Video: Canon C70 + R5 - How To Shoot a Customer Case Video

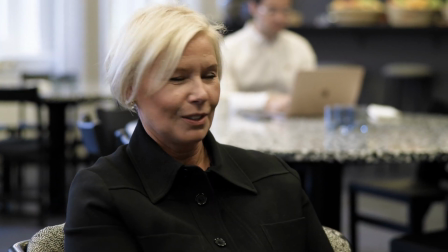[0:12]
Hey guys, I'm Marcus, and in this video I'm gonna show you how I shot a customer case story for a client a few months ago. So let's dive into it. This particular assignment I actually got thanks to another client of mine that recommended me for this new client.
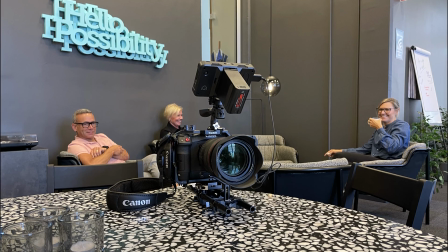[0:29]
So we started off by having a few different Google Meets where we discussed the assignment, the script, the different scenes we were gonna shoot and so on. And the assignment here was to create a case story based on a project that they had done for their client where they built a new intranet.
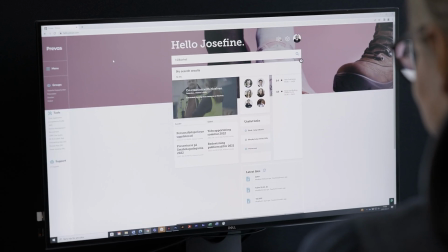[0:46]
So this was actually filmed at the office of my client's client, so to speak. And these type of customer case story videos are pretty common within marketing because it's always nice to hear from an actual client talking about a real life project, sort of.
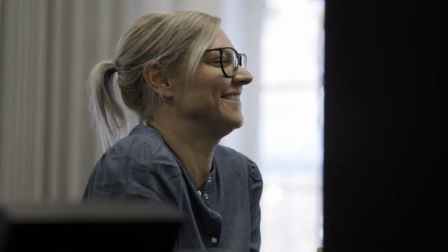[1:02]
And a tip here is that the better you plan a shoot like this together with your client, the easier it gets for you as a videographer to deliver what the client wants. So don't be afraid to go into specifics and details. I mean, make a shot list step by step and also estimate how long each different part of the shoot is going to take. Because again, the better you plan, the better the shoot will go.
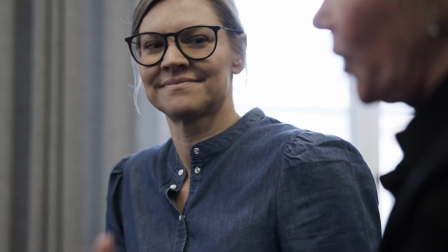[1:28]
So I'm gonna walk you through the day of the shoot, how we filmed it, and the gear I used for the different parts and so on. One thing that is actually pretty common when shooting on location is that the client,
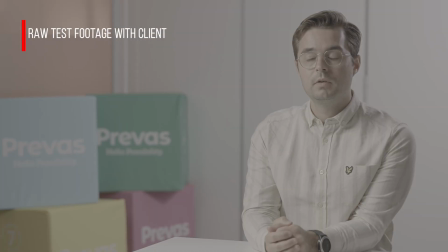[1:40]
or the client's client in this case, has chosen a location where you're supposed to shoot the talking head scenes, and 9 times out of 10 they pick some kind of a conference room or something similar. And this environment is usually pretty boring. You don't have very much depth to create a nice blurry background.
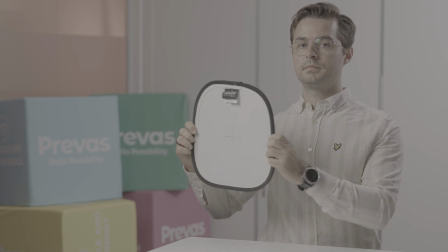[2:00]
The walls and environment overall is usually pretty plain. And in these cases, you might not have a choice. Sometimes it's what you have to work with, but you might also have a choice sometimes.
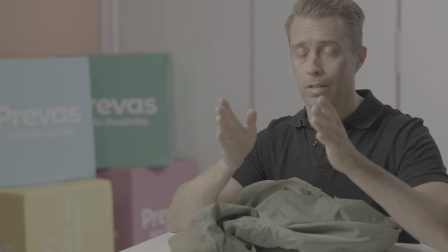[2:13]
Most of the times, the client doesn't really know what you as a videographer are looking for. But then you have to tell the client and try to explain that the end result is gonna look so much better if we have like a bigger space
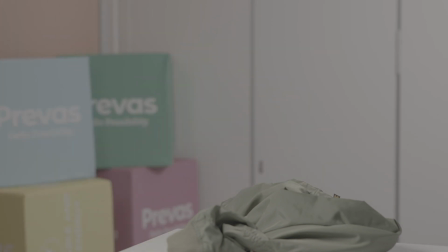[2:27]
to shoot in with a more interesting environment and background compared to these plain walls in the conference room.
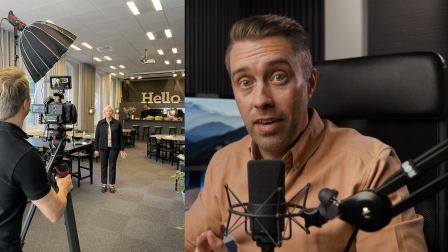[2:34]
So what me and my client did in this case, because he was present during the entire shoot, was that we checked out the rest of the building and we found that the lunchroom or the coffee break area sort of was much nicer.
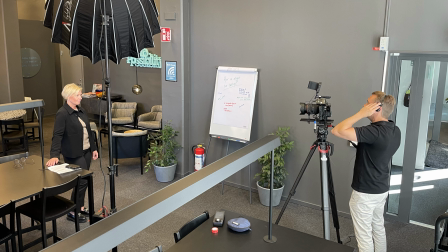[2:48]
So we simply moved the gear we needed to that location instead. But one tricky thing about this new location was that we had a variety of different light sources with both light bulbs,
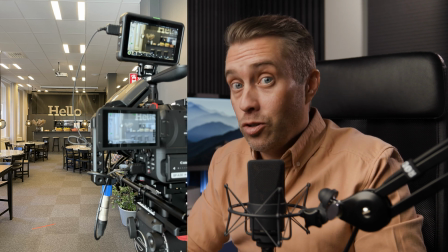[3:00]
my aperture light, and natural light from the large windows.
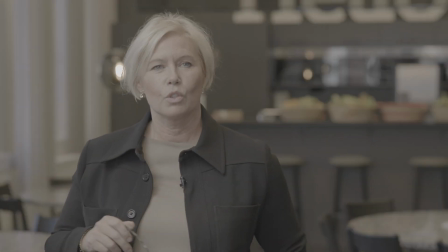[3:04]
And the natural light varied a bit also, depending on if it was sunny or cloudy outside. And also these different light sources have different color temperatures, of course. So I knew that I was gonna have to make some masking and color correction afterwards,
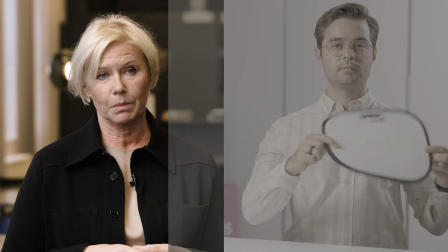[3:20]
but it was well worth it because this new location looked so much nicer. And another tricky thing was that the woman in the talking head scenes had very
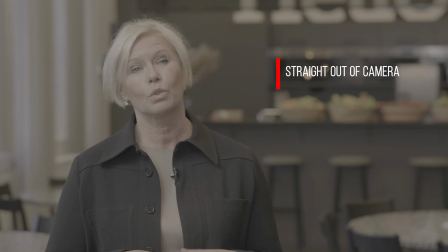[3:30]
bright platinum blonde hair, and the clothes and the furniture and walls in the background were pretty dark.
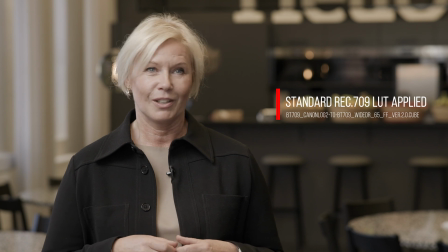[3:37]
So the result here, when I set the exposure to her skin tones, was that I overexposed her hair a little bit.
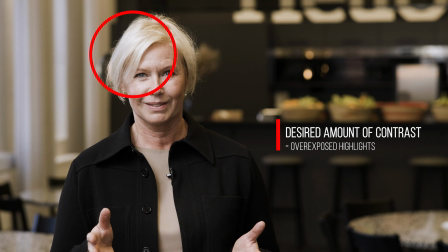[3:44]
But luckily with the Canon C70 you get a very wide dynamic range.
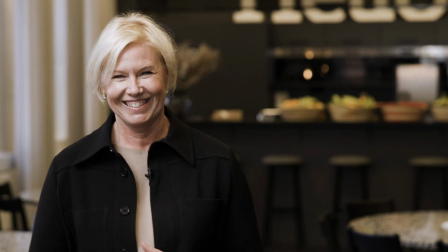[3:50]
So I was able to bring the highlights down in post, and I'm gonna show you this later in this video. For the B-roll parts, the most fun to shoot as usual,
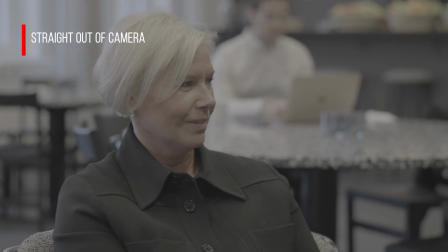[4:00]
we wanted to create kind of an organic look and feel of this video.
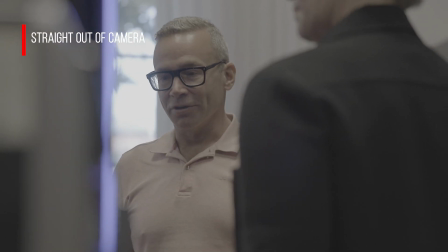[4:05]
We did not want only perfectly smooth scenes with little to no movement.
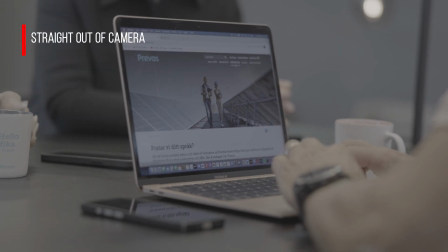[4:11]
I mean, those kind of scenes are useful as well, but only those type of B-roll scenes can become pretty boring to watch actually.